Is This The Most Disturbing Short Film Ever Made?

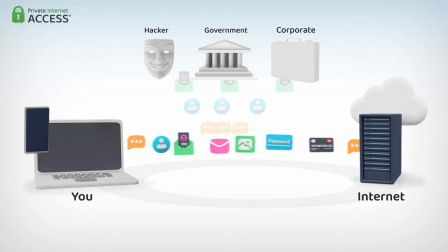248s
Well, it's a lot like a cloak of invisibility for your internet connection. With Private Internet Access, your IP address is hidden,
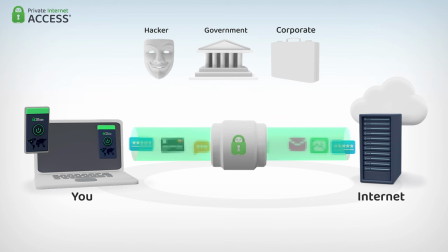256s
and your online activity is encrypted through a secure tunnel, shielding you from prying eyes and data thieves. Think about those public Wi-Fi networks at airports or coffee shops.
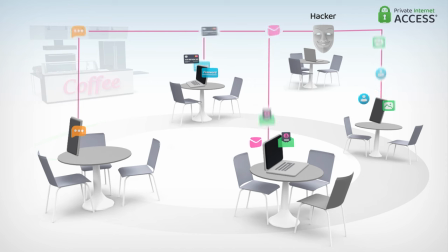266s
They're a goldmine for hackers lurking in the shadows, ready to snatch your personal data quicker than you can say password123. But with private internet access, your data stays safe and sound, even on sketchy networks.
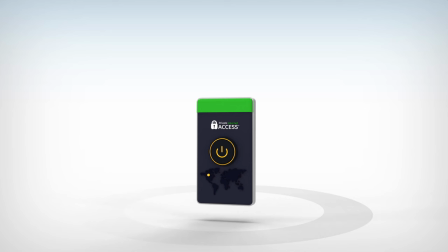280s
Their world-class server infrastructure encrypts your connection, making your information as bulletproof as Godzilla.
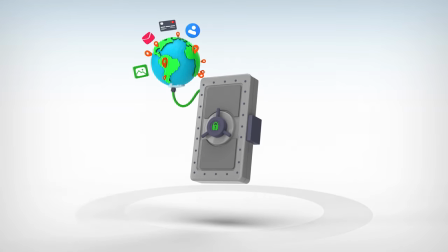287s
And here's the kicker. Have you ever missed out on binge-watching your favorite shows because of regional restrictions?
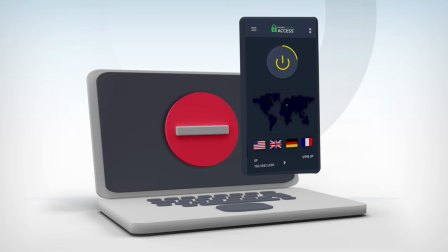292s
With Private Internet Access, you can wave goodbye to Geoblox and say hello to unlimited content from around the globe.
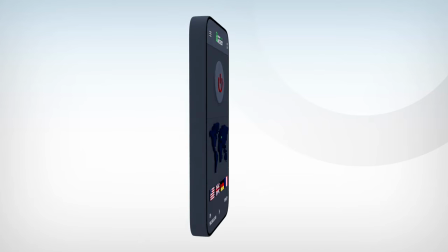300s
From streaming services to online deals, Private Internet Access lets you access it all with just a click of a button. And with support for all major platforms, you can protect every device in your household or workspace. And did I forget to mention their commitment to privacy? With over 30 million downloads, Private Internet Access is the most transparent VPN provider out there.
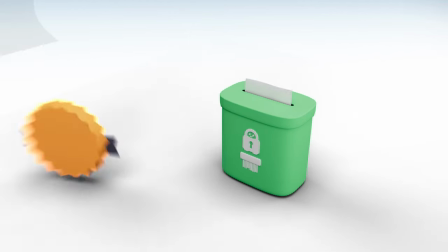322s
They never log your data, and their no-logs policy has stood the test of time. Plus, signing up for private internet access is risk-free, with their 30-day money-back guarantee and 24-7 customer support at your fingertips. Speaking from personal experience, this is the best VPN that I've ever used. So, why wait? Protect your digital life today with private internet access.
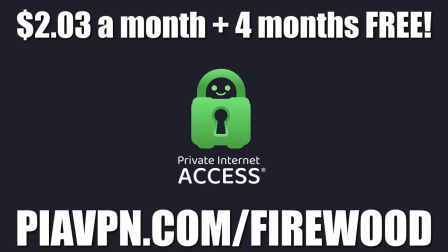346s
You can use my referral code, www.piavpn.com slash firewood, to get 83% off private internet access with four months free. You heard that right, four months free. Remember, when it comes to your privacy, don't leave it to chance.
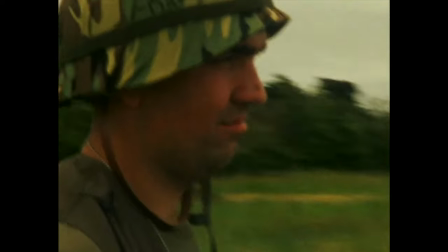366s
Choose private internet access. There's something about the scrunched up face that Gary makes throughout the film that creeps me out, and I know I'm not alone. In DMs, I asked the film's director, Billy, where that facial expression came from, and he told me, It's funny, because my cousins used to pull this face to me when I was a kid,
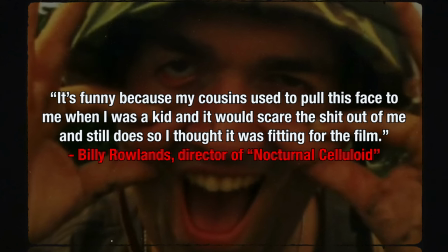383s
and it would scare the shit out of me, and still does. So, I thought it was fitting for the film. Despite that personal origin, I think this face is horrific to pretty much anyone.
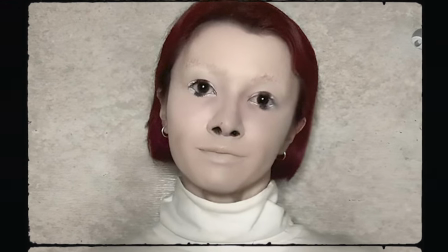393s
And a lot of that has to do with the Uncanny Valley, a phenomenon where humanoid objects that closely resemble humans are not quite realistic enough,
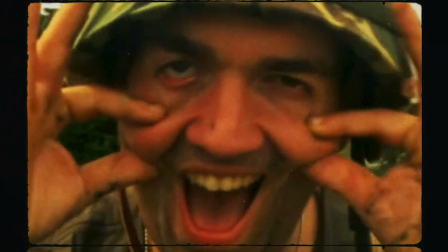401s
and they evoke feelings of unease or discomfort in observers. Obviously, Gary's human, but he looks so inhuman that it feels off-putting. The gradual deterioration of Gary's sanity and morality is a classic trope of psychological horror, as well as just Vietnam movies in general.
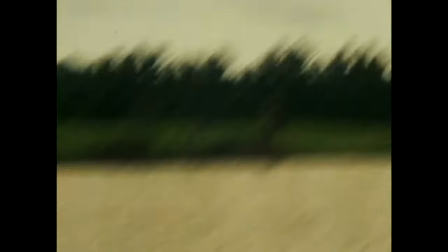418s
As the audience witnesses Gary's descent into darkness, they are forced to confront the darkness within themselves.
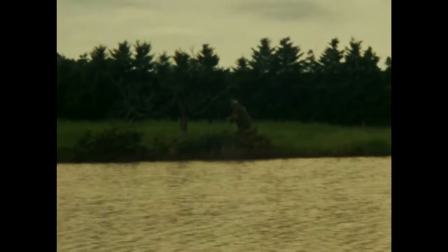425s
The film explores themes of guilt, paranoia, and existential dread, tapping into primal fears that lurk in the human psyche.
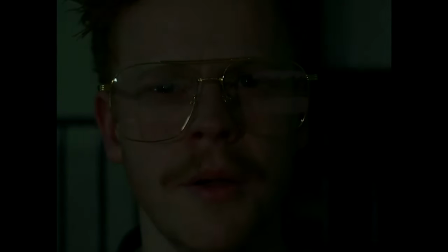432s
The isolation of the characters, both in the jungle during war and even Stevie just by himself in present day,
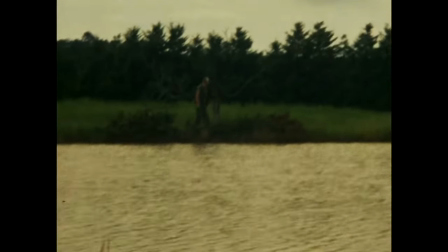438s
amplifies the sense of vulnerability and helplessness. The feeling of being watched or pursued by an unseen enemy pervades every frame of the film.
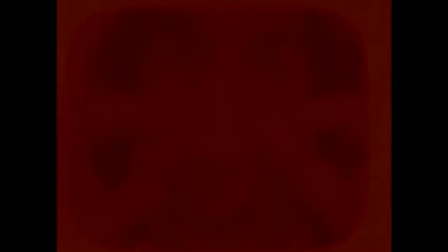447s
You even get this in certain flashes of Gary's face within scenes. It's as if the spirit of Gary is haunting this film reel.
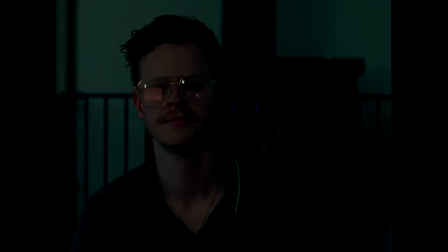453s
Nocturnal Celluloid also utilizes a unique setup where the found footage is shown to the audience by a third party. In this case, it's Gary's nephew, Stevie. The scenes where Stevie watches the old film reels remind me a lot of the film Sinister. Specifically, I'm talking about the scenes where Ethan Hawke's character watches found footage from the previous families that lived in his house.
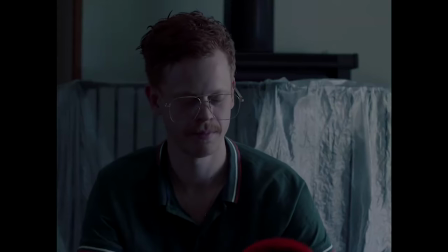474s
In both movies, the main characters stumble upon a trove of ancient film reels that manage to terrify the audience as well as the protagonist in the story. You see, I love found footage for a lot of reasons. For starters, the format often presents events from an objective perspective, placing viewers directly into the shoes of the character and showing events as is.